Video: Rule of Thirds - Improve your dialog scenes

So there are instances where you can place the character in the middle, but when it comes to a dialogue, you don't really want to do that.
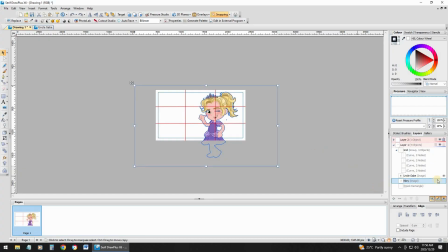Okay, you want him to be there, but there are times that you can maybe, let's swap him. Or there you go.
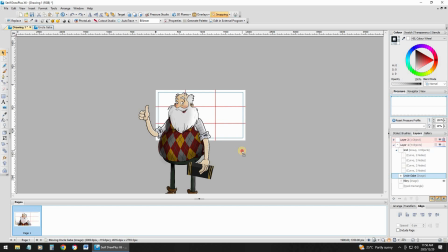Okay, so now we place him. He's facing the other way, and the open space is behind him. Okay, so what I did now is I've placed him on the other grid.
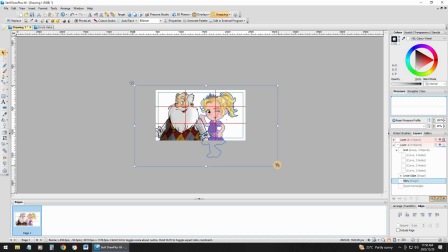Okay, as you can see, but then maybe this character is sneaking up behind him. Okay, so I've placed that character on that grid, this character. So now basically you are telling a story. Okay, so now you've got your character. He's not looking, the open space is not in front of him, it is behind him, but it helps to tell the story. So now you actually want the focus to be behind your character, because maybe the little girl is sneaking up on him and he doesn't know she's there. So the story is happening behind the character. So there are times where you can break the rule of thirds and to help tell the story so much better. But as you've noticed in both these instances, it is not dialogue. There's no dialogue involved. Okay, so when it comes to dialogue, you typically want your characters to be on that grid with the open space in front of them. Let's say, for example, you have
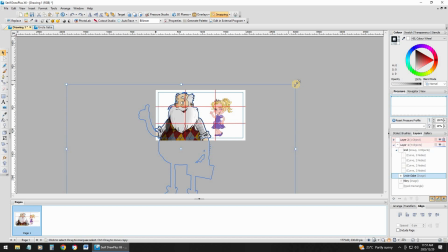just one camera and both characters appear in the shot. So let's resize him and let's mirror him back, and then let's just resize this character to be the correct size.
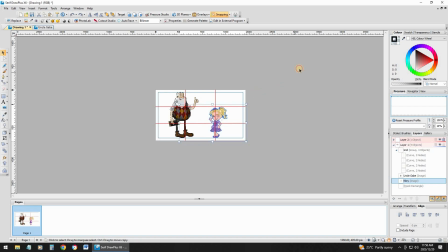Okay, so you have one camera and you want to place both of them in the same shot. Then again, you place both of them on that grid. So you don't want to do this, for example. Now if I remove the grid, my scene is not balanced.
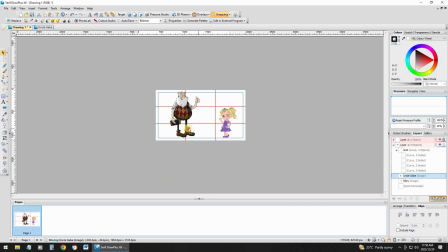Okay, so if I take this character and I put him there, and I put this character and I put him there, again, if I remove the grid, this doesn't look right.
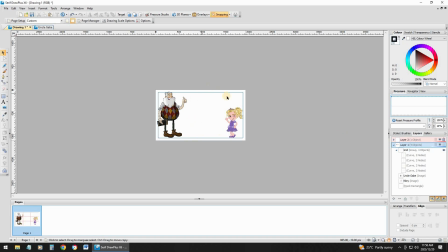It again doesn't look, there's unneeded space there in the middle, so it doesn't look balanced. So let's bring back and let's put this character on this grid. We put this character on this grid.
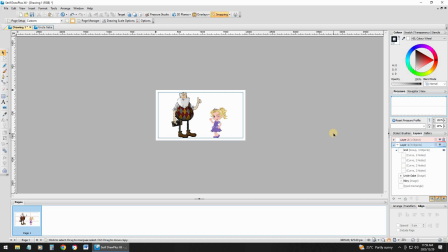And if we remove the grid, that looks a lot more balanced, and you can really do your dialogue. So if you have three cameras maybe set up for your animation, the one is a close-up on the old guy, the other one is a close-up on the young girl, and the third one have both of them in the scene, then you just use your rule of thirds and you place your characters on the grid, and you make sure that the sizes, the close-up are exactly the same, and that will create great balance between all the cameras. And when you switch from one camera to the next, your animation will just look smooth and it will look balanced. It will look the way it should. So always use this rule of thirds, these grids, when you create your animation, when you place your camera characters in your scene, or when you do your storyboarding and you plan out your layout and your staging of your scene. So the rule of thirds is a great starting point for you to get your scenes balanced.